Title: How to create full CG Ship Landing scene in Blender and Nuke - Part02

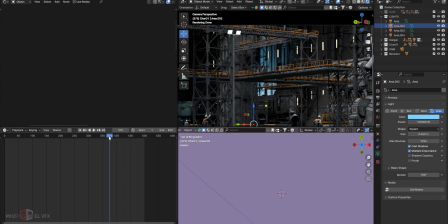12:22 If I see that when the camera is panning from this point to this point,
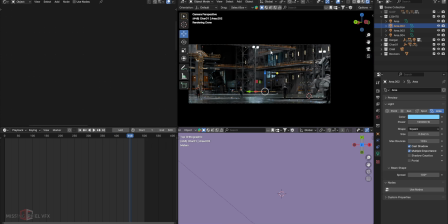12:25 to read that background when the ship is not there in the frame or this space is empty, I wanted to read these kind of hints in the scene.
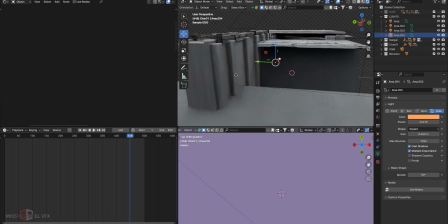12:33 That's why I'm adding more lights to the whole area. Same goes with this structure here.
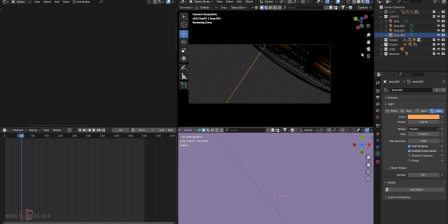12:39 You can see that it's kind of, and then there is one more light.
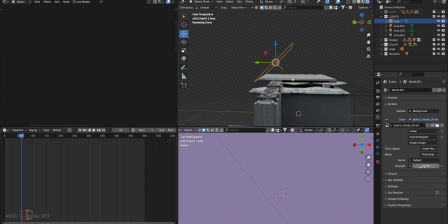12:43 I was using the SDRI, which is on strength of 5, but I was feeling like that was not enough.
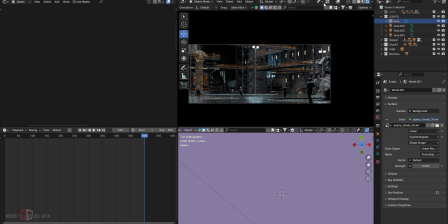12:51 If I go to the last frame and let me turn that area light off, it's kind of dark. To give that kind of whole feel in the shot, I just added one more light here in the scene.
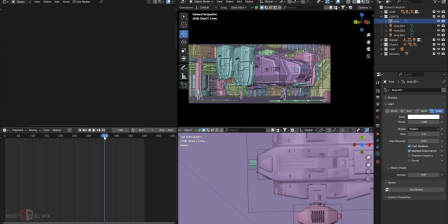13:02 So this is the whole idea of creating this scene. There is nothing very complex in the shot. This is simply adding more structures, characters, ship, camera, and the framing, nothing else. Then comes the render point.
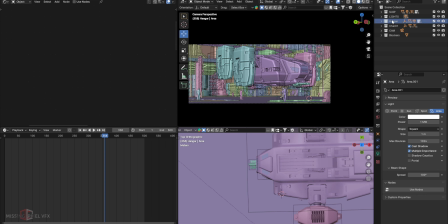13:17 I have simply rendered the ship in separate layer, and the hangar, the whole space is in single layer, and the characters in single layer. I will show that layer composition in Nuke. I have added the crypto mat this time. We can have more control in the comp. I'll also show you what passes I'm going to use.
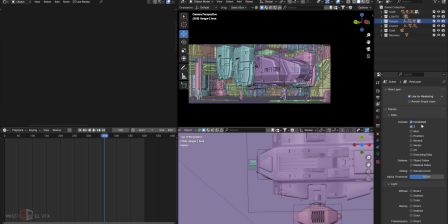13:37 I will use the combine pass, of course, and the Z pass, mist pass. I think I don't want this mist from cycles. I'm going to use the EV mist pass, so I'll just deselect it.
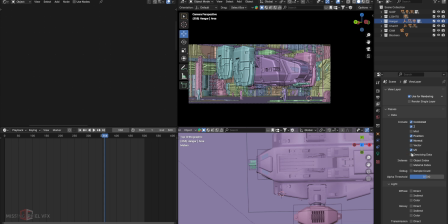13:51 Position pass, of course I want it normal, and you can take UV pass, denoising data, and then I will tick all of these. Sometimes I don't want to tweak them more in comp, but I'll just keep them as a safer side. And then I want emission pass because we have a lot of emission lights in the scene, like these lights.
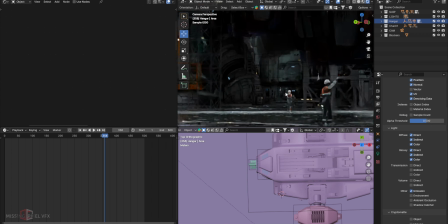14:09 These lights will count in emission pass, so I want this emission pass turned on here,
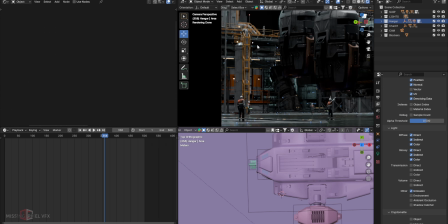14:15 and all the lights can be definitely useful for adding glow or kind of bloom in the shot.
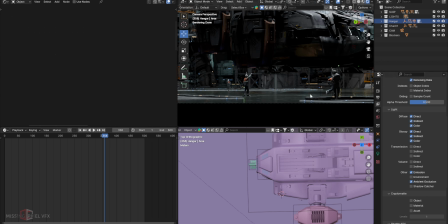14:22 I'll use ambient occlusion. We don't want shadow catcher because it's already full CG, so no need to worry about that. And the crypto mat, I'll make a separate video on adding the crypto mat or adding the render passes, which is really easy.
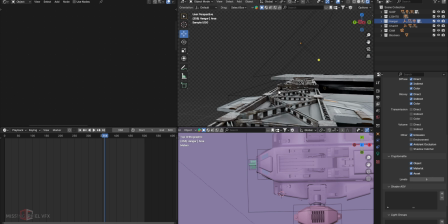14:34 Okay, and that's the basic idea of this shot. I hope this is quite clear.